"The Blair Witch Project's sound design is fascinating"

This is exactly the kind of camera that you picture in your head if you're like 20-something and you hear the word camcorder. It has a zoom rocker, a built-in microphone, little light attachment. And everything filmed with it will be in poorer quality than if it was filmed with the 16 millimeter, but it will have color and audio. The majority of the film is seen through the eyes of this camera. Okay, that's it. That's all the technical stuff. You did it. You made it. You're through the hardest part. Now, at the end of the Blair Witch Project, Mike and Heather enter the house both yielding a camera. Mike is using the Hi8 camcorder and Heather is using the 16mm. Note that the DAT recorder is not rolling. They go to check out the top floor together before Mike rushes off to the basement. And this is where things get really interesting.
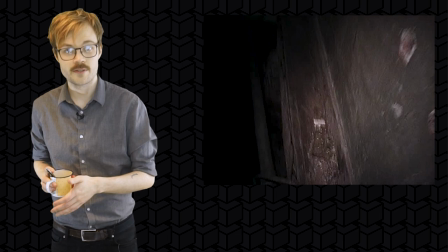[9:12]
So Mike has the camcorder, meaning the only source of sound in this scene. As he rushes down the stairs, we can naturally hear him get further and further away from Heather, who is still upstairs.
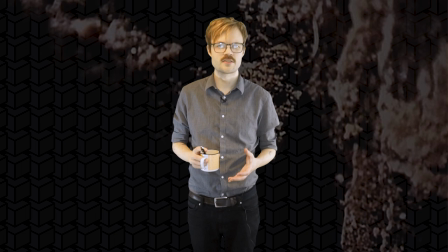[9:21]
He enters the basement, something happens that we don't get to see, and the camera falls to the floor. Now this creates a scenario so unique with such a specific kind of using your technical
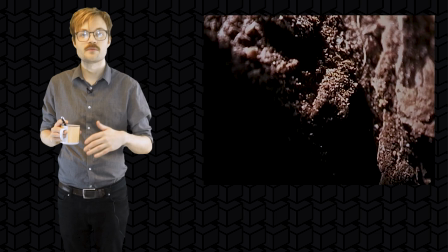[9:30]
limitations to your advantage that it's been etched into my mind ever since I first saw the movie. So after Mike's camera fall to the floor, we cut to Heather and the 16mm.
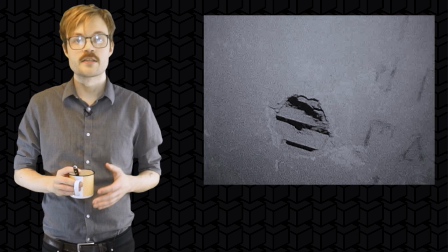[9:38]
Again, this camera has no audio recording feature,
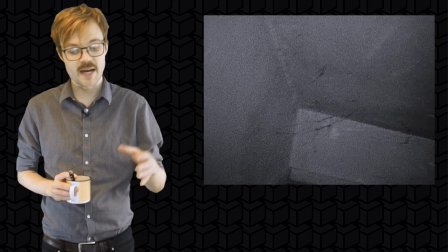[9:41]
so this scene or this clip I guess would be completely silent if it weren't for the fact that Mike's camera is still on the floor in the basement and it's still recording.
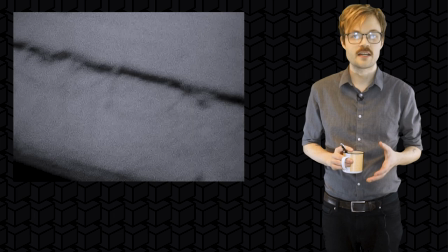[9:50]
This essentially means that we have the audio from the basement but we have the visuals from Heather's point of view. As Heather moves down the stairs we can hear her scream for Mike but only faintly. Now I guess I'm gonna become a little bit personal here. As someone who's dealt with a lot of anxiety and like disassociation this scene like immediately reminded me of those feelings. It's like an out-of-body experience almost. It's like a dream where your mind kind of disconnects from your body or that like when you've laid down and you get up too fast and your vision starts to kind of fade and you have that ringing in your ears and it's like the world around you is just like kind of blurring out but you're still like in full control in your head and it's yeah it's a weird experience. I don't know if that's maybe just for me that it feels like that but it do be like that for me. And now maybe because of those very subjective experiences or because the film has just very skillfully slowly put me into the shoes of Heather,
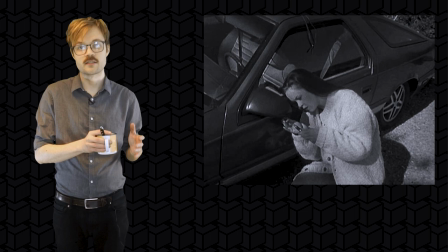[10:47]
this is the moment in the film where I feel the closest to Heather while
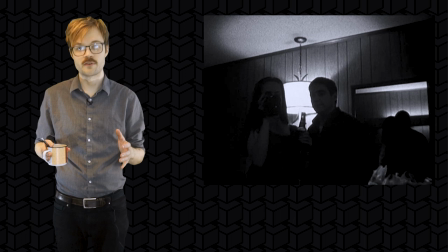[10:53]
also feeling more distanced from her than in any other scene.
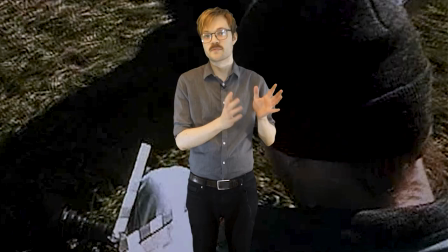[10:58]
Now a lot of people don't like found footage movies and I totally get that.
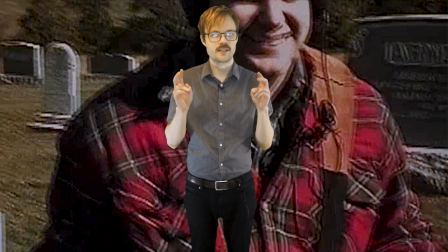[11:02]
Personally I love them and I feel like one of the strengths to the format or the genre if you want to call it that, is the closeness that you get to the characters.
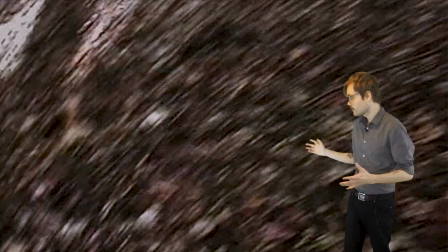[11:10]
You can hear them breathe, stumble their words, and you're basically seeing everything through their eyes.
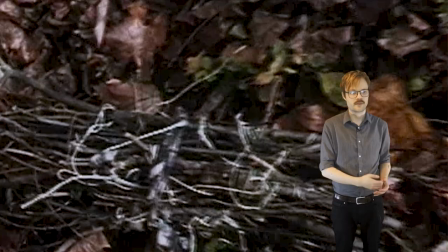[11:16]
When they suddenly swing around because a twig broke or there's a spooky noise or something, it's not just them that's spinning around, it's the entire audience.
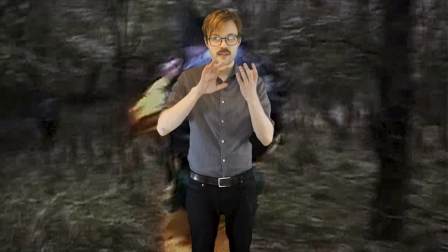[11:25]
It's me or you, I guess. This paired with the fact that you most often can't see the main protagonist's face a lot,
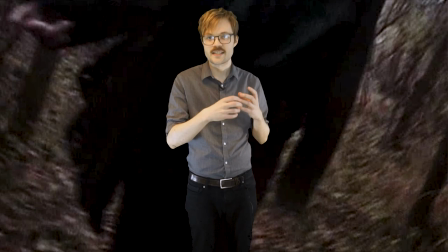[11:32]
so you kind of lose that connection of being able to read their face and their emotions, really leaves you isolated,
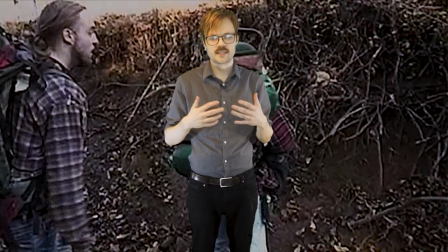[11:39]
with no indication of what you're like supposed to be feeling.
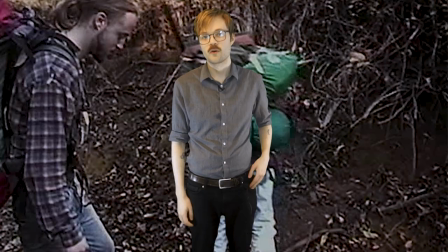[11:43]
Instead, you're just there to feel and watch, I guess.
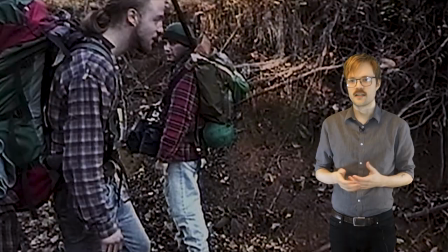[11:50]
Like when it's done right, you are there with them, like in the scene,
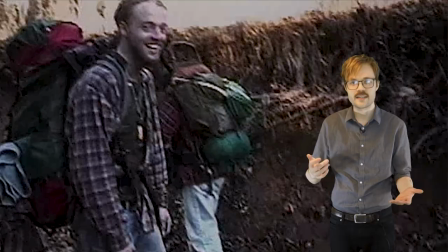[11:55]
practically able to feel the ground beneath your feet, hear the rustling of the leaves.
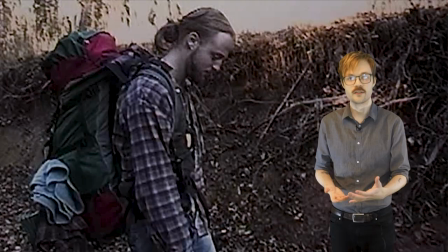[12:00]
But still it's this weird dissonance because you still obviously can't affect what's going on.
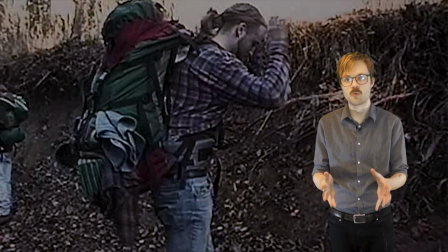[12:05]
You're still just an observer. It's like as much as it includes you and drags you in and forces you to watch, it also excludes you from being able to interact with the world that you are now in basically. And that powerlessness is exactly what I think they nailed so well at the end of the Blair Witch Project.
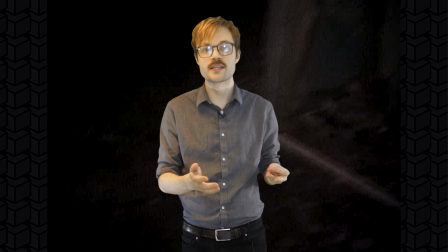[12:23]
Like I'm in there with Mike and Heather,
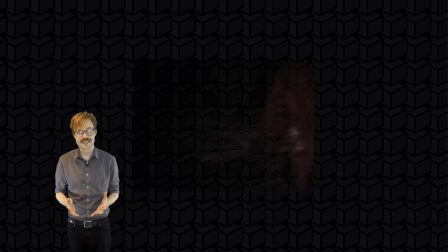[12:25]
I'm in the spooky house and then until I'm suddenly not anymore because they do the sound thing and suddenly it's like I've lost one of my senses.